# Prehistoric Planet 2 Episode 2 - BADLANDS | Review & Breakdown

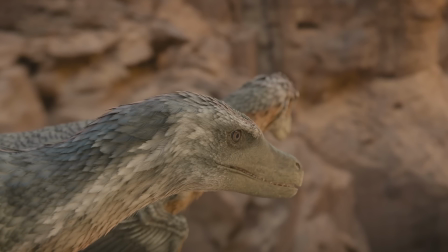[8:09]
Of course, a Velociraptor isn't taking down a Titanosaur, something else lurks nearby,
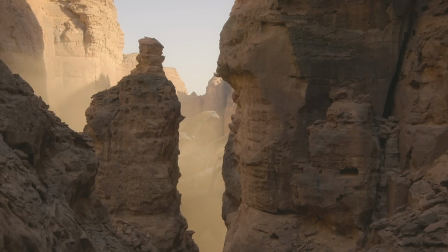[8:14]
and again we return to that horror film framing from episode 1, with ominous cries heard reverberating against distant rock.
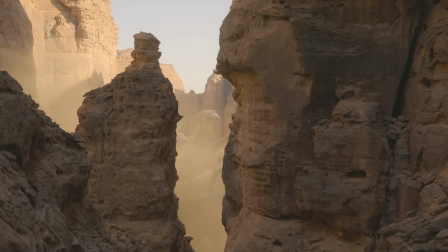[8:22]
It's very effective, and yes, our spotty red Tarbosaurus has returned, and whoever filmed this has clearly been watching a lot of Jaws.
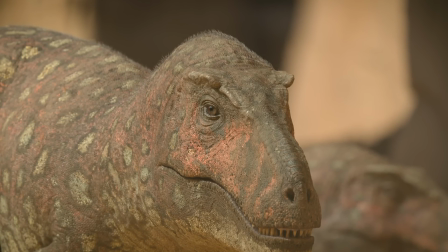[8:29]
You hear these predators and catch little glimpses long before they come into frame. You feel and see the fear of the sauropods before you see what spooked them.
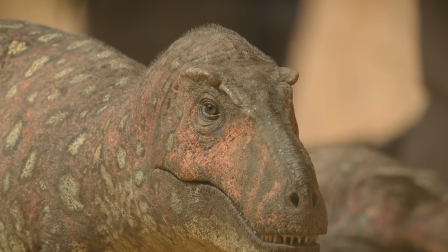[8:38]
It really is horror 101 and I'm living for it. It's fantastic. The Tarbosaurus approaches, panic spreads, sauropods begin to topple to the ground,
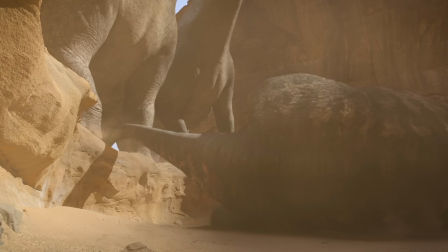[8:46]
and I'm not saying it's a direct reference to King Kong 05, but it's basically a direct reference to King Kong 05. The hunting dynamics here though are really interesting.
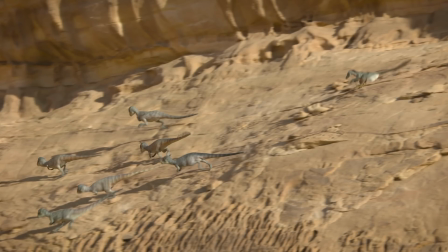[8:54]
The sauropods are trapped in the tight canyon with the encroaching Tarbosaurus, but the Prehistoric escapes to higher ground, right into the path of the raptors.
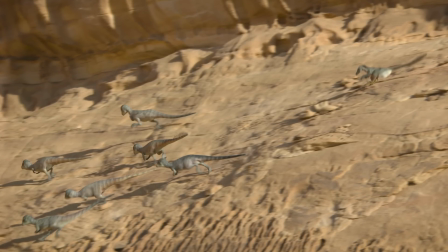[9:03]
It also showcases the intelligent ambush behaviour of these raptors, as one chases a Prehistoric right into the waiting claws of a waiting hidden raptor,
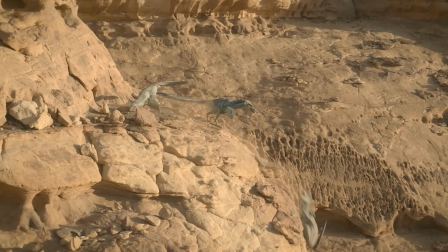[9:12]
which proceeds to boot the Prehistoric in the face, sending it careening off the cliff edge.
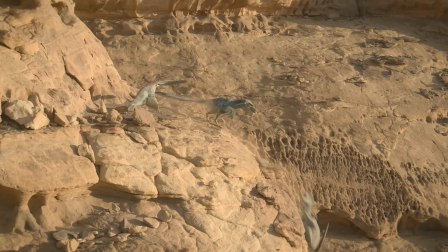[9:17]
This is sort of played as a moment of humour, but I suspect it is on purpose. I don't think it's an accident.
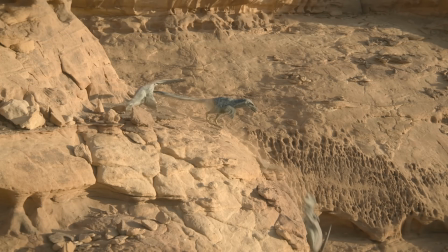[9:22]
Some modern birds, like golden eagles, have been seen grabbing hold of their prey, like mountain goats and stuff like that,
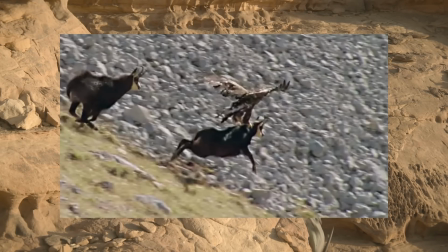[9:28]
and attempting to drag it off and down the side of mountains, hoping that gravity will do the work for them.
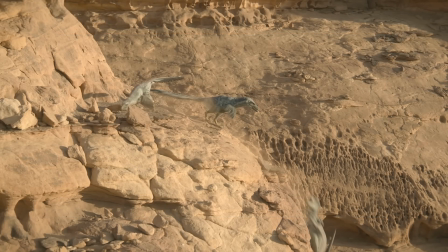[9:34]
It's not a leap to suggest that velociraptors would behave like, well, raptors.
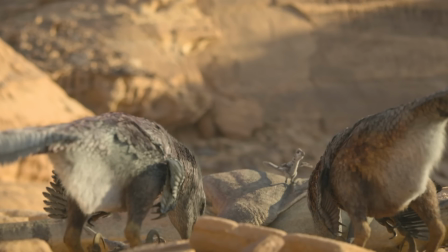[9:39]
The babies return as the feast begins, reacting wonderfully to the movements of the corpse as they clamber all over it, and look at this little dude stretching his wings out.
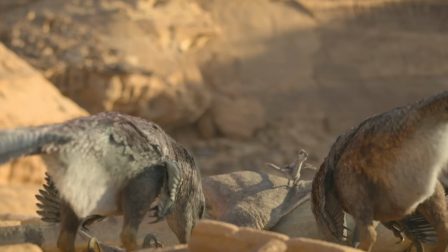[9:47]
I love them so goddamn much. Now, I think this might be the event that the other thing was referring to, you know, the passage of the sauropods through the chasm.
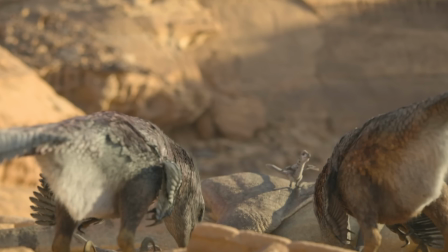[9:56]
I don't know what else it would be. It seems like a little bit of a leap, but it is what it is.
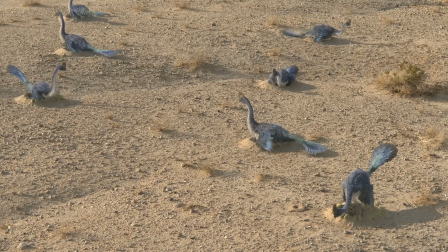[10:01]
We're staying in Asia, but moving to China now for the returning from season 1 in glorious sapphire feathering Korothoraptor. These open ground nests have been laid by the females,
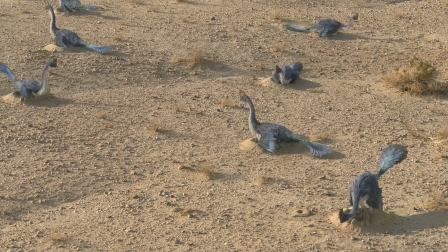[10:11]
but it's the male's job to protect them from predators and from the glare of the desert sun that threatens to make Korothoraptor omelettes.
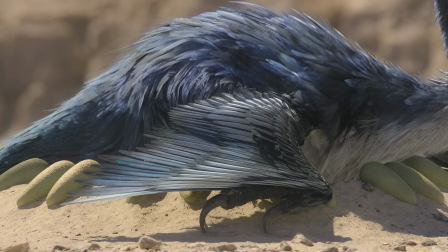[10:18]
This is actually another behaviour also seen in modern avian dinosaurs,
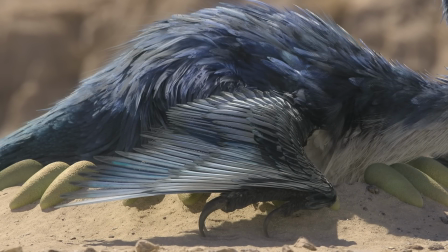[10:22]
as emperor penguin males will guard their eggs diligently whilst the female goes and gallivants around the sea.
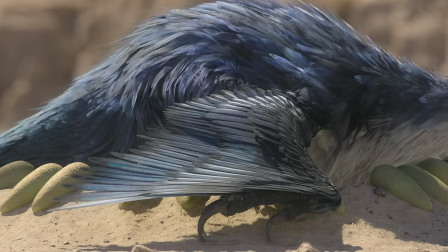[10:28]
It's tough work for the males though, and it's visible in their animations, constantly sucking down breath to try and survive this searing heat.
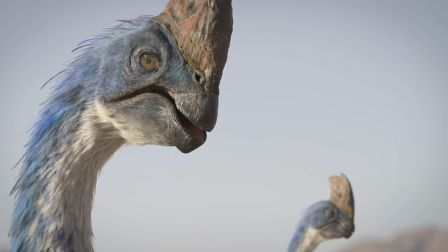[10:35]
And one odd dinosaur by the by, the arching sculpt crest, hugely curved mouth shape and those gigantic eyes.
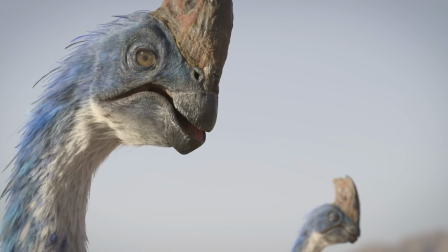[10:43]
These things would fit right into Pandora, no problem whatsoever.
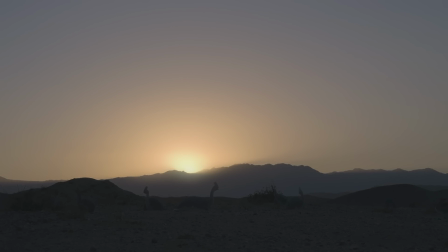[10:46]
There's been much less camera trickery in this episode so far, but there is a really nice display of it here as we get a time lapse of the egg clutch, Korothos included, emphasizing the huge length of time the males must stand guard in this oppressive heat.
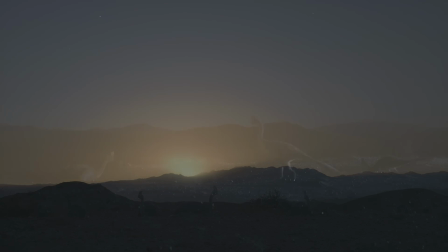[11:01]
As night and cooler temperatures approach, the males begin to take turns to hunt,
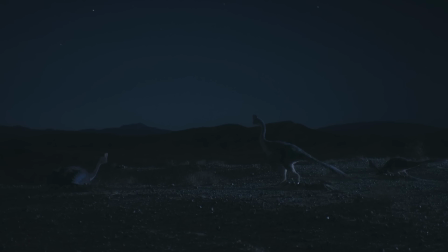[11:05]
extolling the benefits of nesting in a colony as it remains always protected. Or does it?
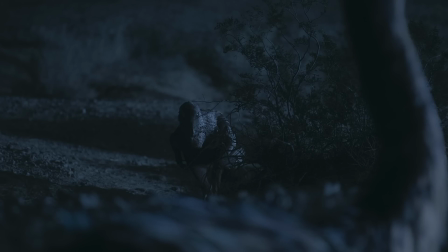[11:11]
Dum dum dum. A Korothoraptor approaches in the dark, a fairly unexpected addition to the series. This is a dromaeosaurid from Mongolia. One of the reasons it's unexpected, however, is that Korothoraptor has only been found in Mongolia and Korothoraptor has only been found in China.
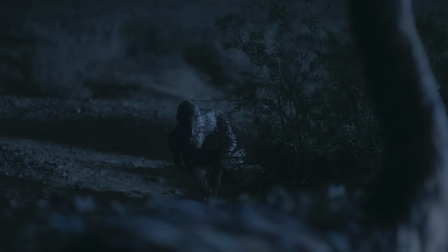[11:29]
Whilst there's no evidence for either dinosaur in either location, it's not outside the realm of possibility, of course, that a species could have travelled long distances over time. I do find it a weird choice though, as there are several other oviraptorids present in the Barangayot formation where Korothoraptor is found,
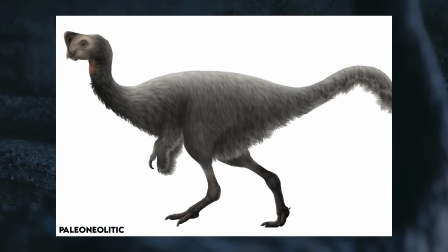[11:47]
such as Chonchoraptor or Nemetomyia. I suspect, without wishing to seem overly negative, it may just be a budgetary and timing issue.
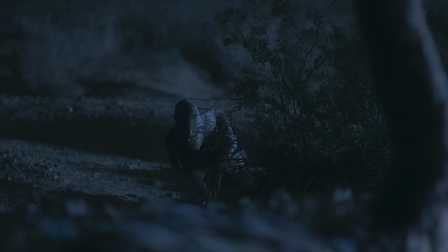[11:56]
They'd probably have preferred a different dinosaur here if possible, but it's not always feasible.
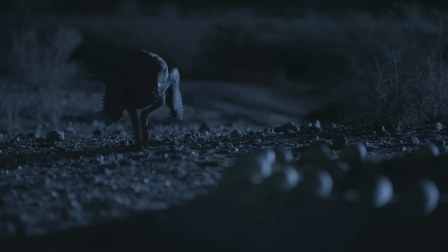[12:00]
There's some subversive framing here as the Kuru appears to be stalking the oviraptorids, but in fact she's waiting for an opportunity to steal an egg away.
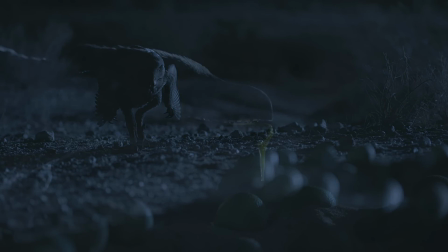[12:08]
And there's some lovely irony there with oviraptor history, right? I assume she wanted to steal the egg away, but no, this girl is brazen.
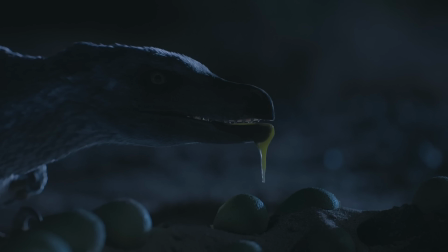[12:15]
She juts her jaws right in there and is feasting.